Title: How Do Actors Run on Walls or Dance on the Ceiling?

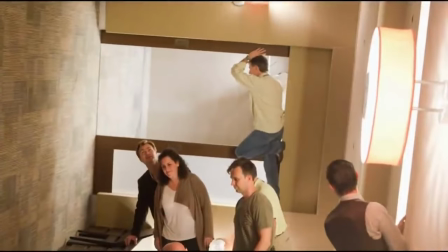20:39 Whereas in the corridor, you're only falling 8 feet or something and have pads, so it didn't feel great, but it's not a big deal.
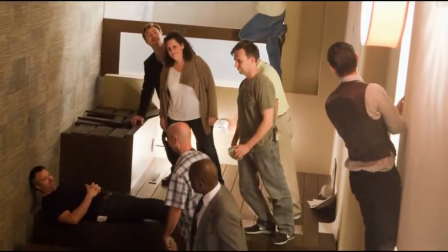20:46 When you fall 20 or 30 feet, that's bad.
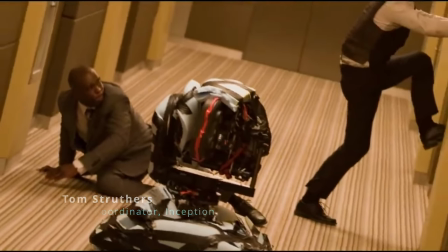20:49 If you start looking outside, you get motion sickness, you do physically get disorientated, so it's keeping inside of this environment.
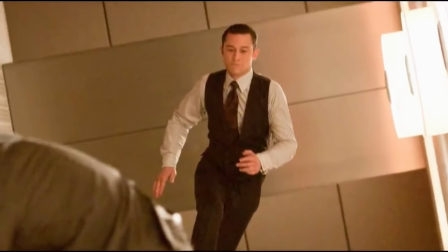20:56 And I mean, the director tried it, I tried it. It was not easy, and he far exceeded what we did.
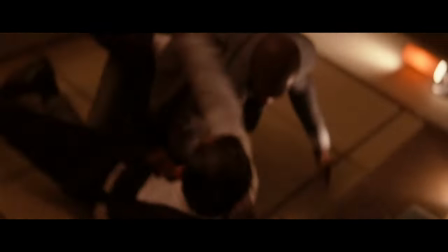21:02 As the scene continues, the editing accelerates, in part to hide the stunt performers, but also to utilize different angles to help the audience identify with the characters.
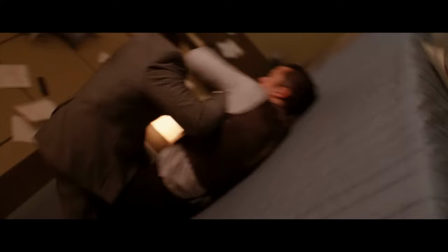21:10 As with 2001, sometimes the camera moves with the set, and sometimes it moves with the actors.
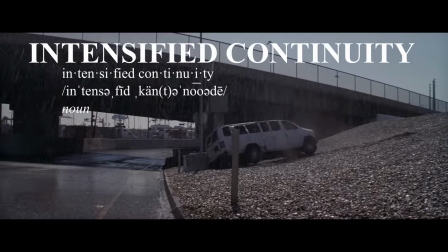21:15 To be honest, it kinda becomes a jumble of intensified continuity, relying more on the sound than the image for coherence and intelligibility.
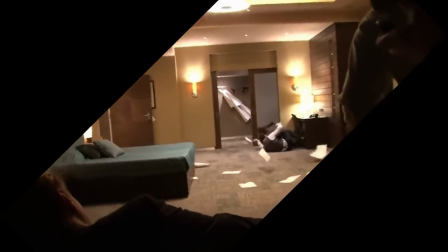21:24 But the reality of the falling props and actors still sells us on the surreality of the dream state.
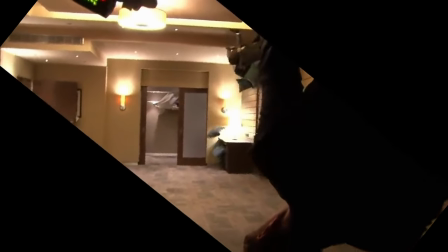21:31 So many action movies now, and it's all done on computers later. Whereas these scenes that we did, it was so well thought out.
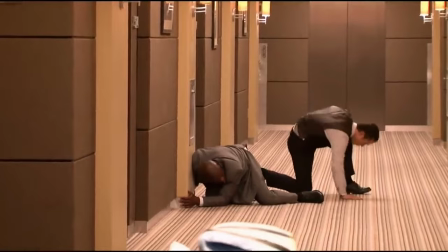21:39 It's just things revolving, and it's up to me to keep my balance, and we did the performance, and they shot it, and that's that.
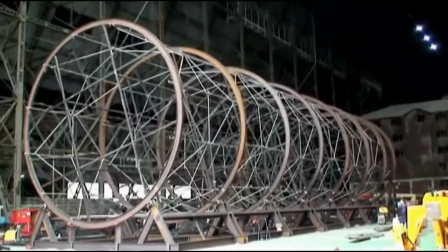21:47 While building a real set and really tossing actors around has its advantages,
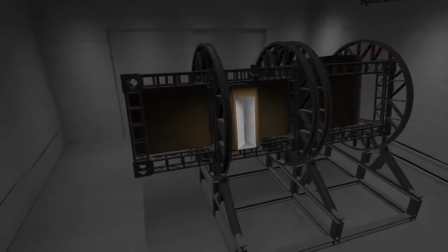21:51 that's not to say that computer technology can't be employed to enhance the rotating room effect.
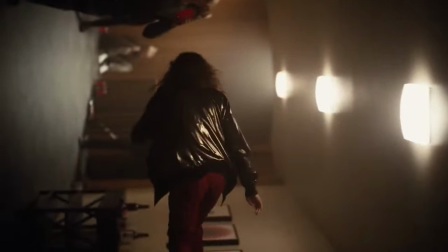21:59 The pilot episode of Euphoria features another rotating hallway, but this time it's not a dream.
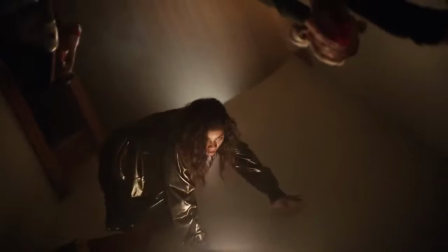22:05 I was thinking about, you know, her drug use and how do we depict the highs of it.
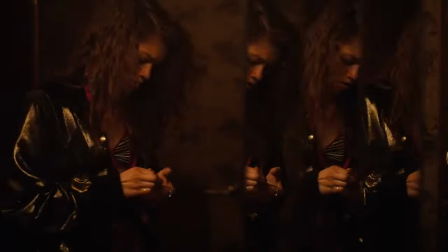22:10 Once again, the long continuous shot invests the audience in the reality of the scene, so we're not prepared for the world to suddenly go topsy-turvy.
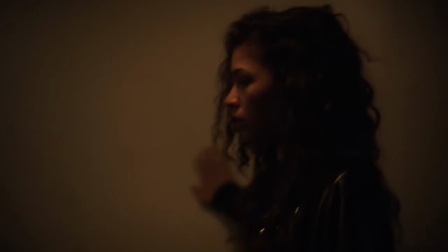22:18 As with Nolan and Kubrick, pilot director Augustine Frizzell keeps the camera moving with Rue so we can feel her mental state.
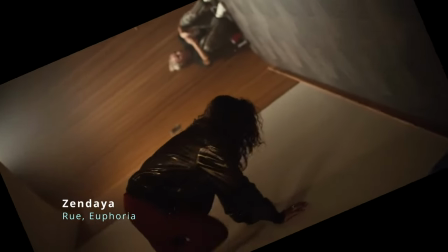22:25 Everything is just spinning and you have no sense of where the real world is in comparison to where you are.
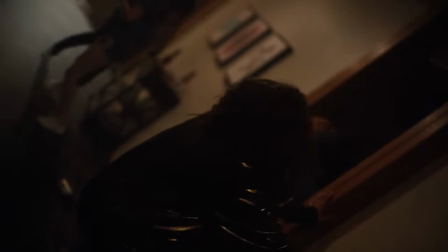22:31 And let's just say that, like, I'm experiencing this crazy thing with Rue.
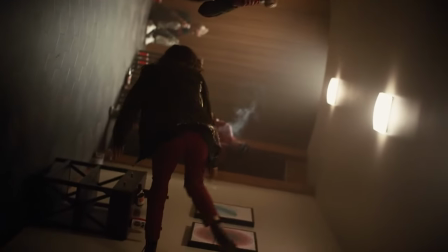22:36 The camera's movement, as well as the sets, isolates her from the rest of the characters.
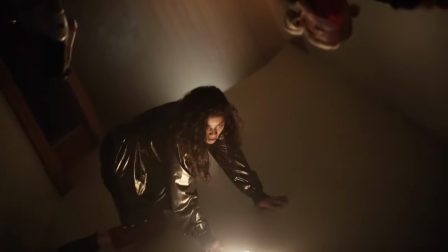22:40 Affecting the audience in this way required a complex mixture of special effects and visual effects.
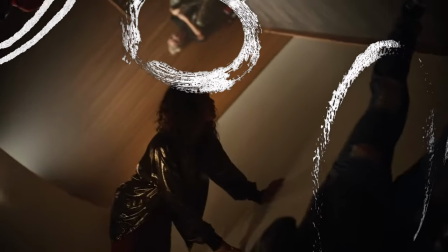22:45 These background actors were strapped into position, turning upside down with the set, like we've seen before.
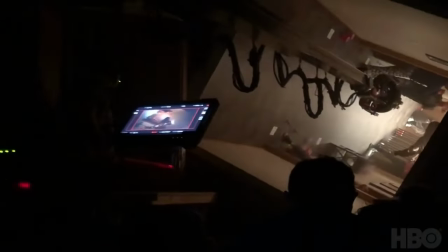22:51 I did not envy those people because they must have had like crazy head rush.
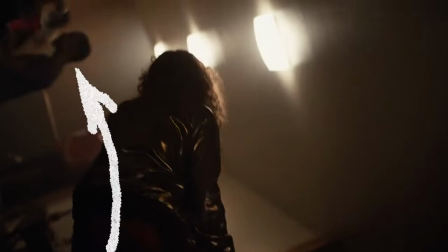22:55 But what about these characters, who are walking on the floor while Rue is climbing up the walls and ceiling?
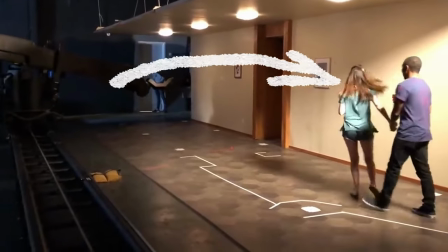23:01 The construction department built a replica hallway, this time flat on a regular stage floor.
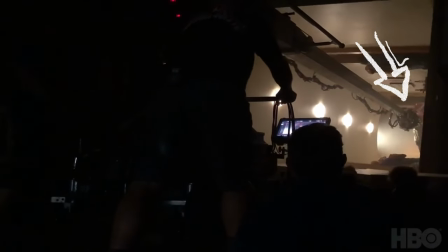23:06 The technocrane recorded the camera's movements on the rotating set, and that data was inverted to reverse engineer the camera move on the static set.
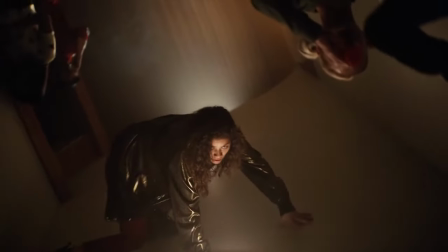23:14 Then, visual effects technicians combined the two shots, making it appear that people were moving around on the floor while the lead character was upside down on the ceiling.
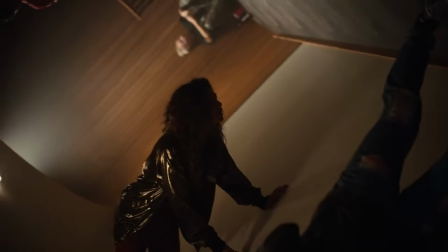23:23 It's kind of a high-tech,
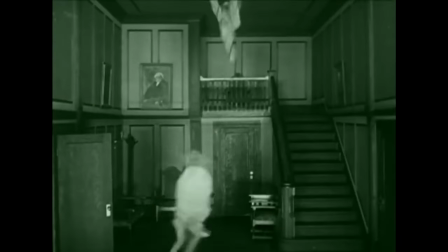23:25 motion-controlled version of the split-screen effect in When the Clouds Roll By, which was released almost exactly 100 years earlier.
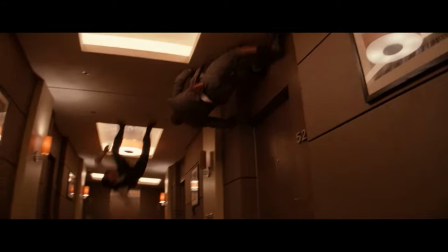23:33 For over a century, filmmakers have been rotating sets to portray dreams and nightmares, hard science fiction, and magical realism.
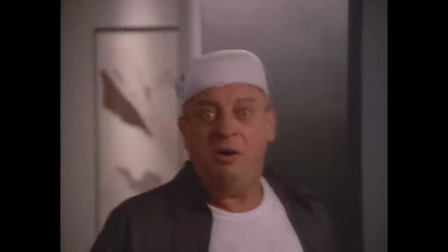23:41 Come on up!
All while confusing Rodney Dangerfield.
Oh, I shouldn't have eaten that upside-down cake!
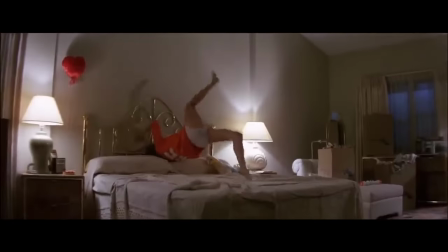23:45 Though the technology has evolved, the uncanny effect of an actor defying gravity still fascinates us.
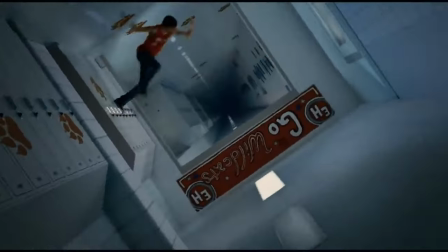23:51 Obviously, I wasn't able to cover every single time a movie, TV show, or music video has turned the world upside down.
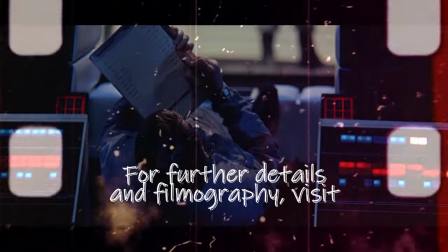23:57 Let me know in the comments if I missed a favorite of yours. You can find a list of sources and movies used in this video on my Substack, linked in the description below.
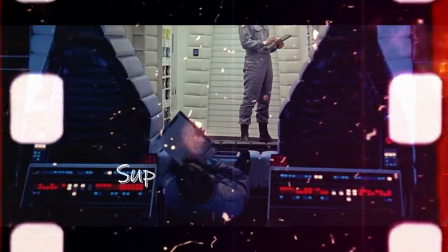24:05 You can also support this channel by becoming a paid subscriber on Substack.
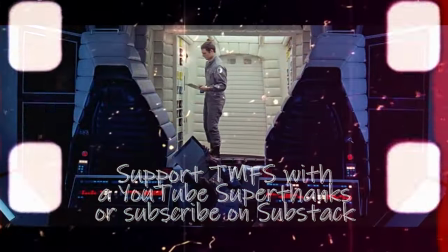24:09 You'll get these videos early, including extra footage that YouTube's copyright gnomes won't let me use.
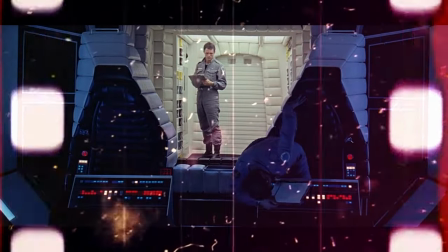24:14 If you liked this video, hit the like button. If you want to see more videos like this, hit the subscribe button.
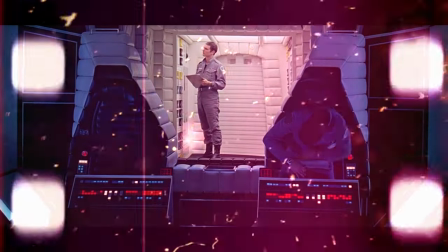24:19 And if you want your friends to know what great taste you have in video essays, hit the share button.
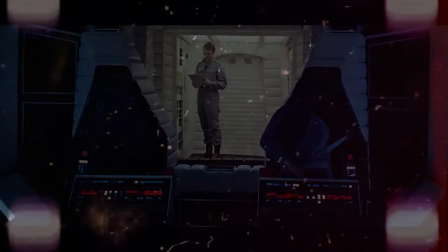24:24 Thanks for watching.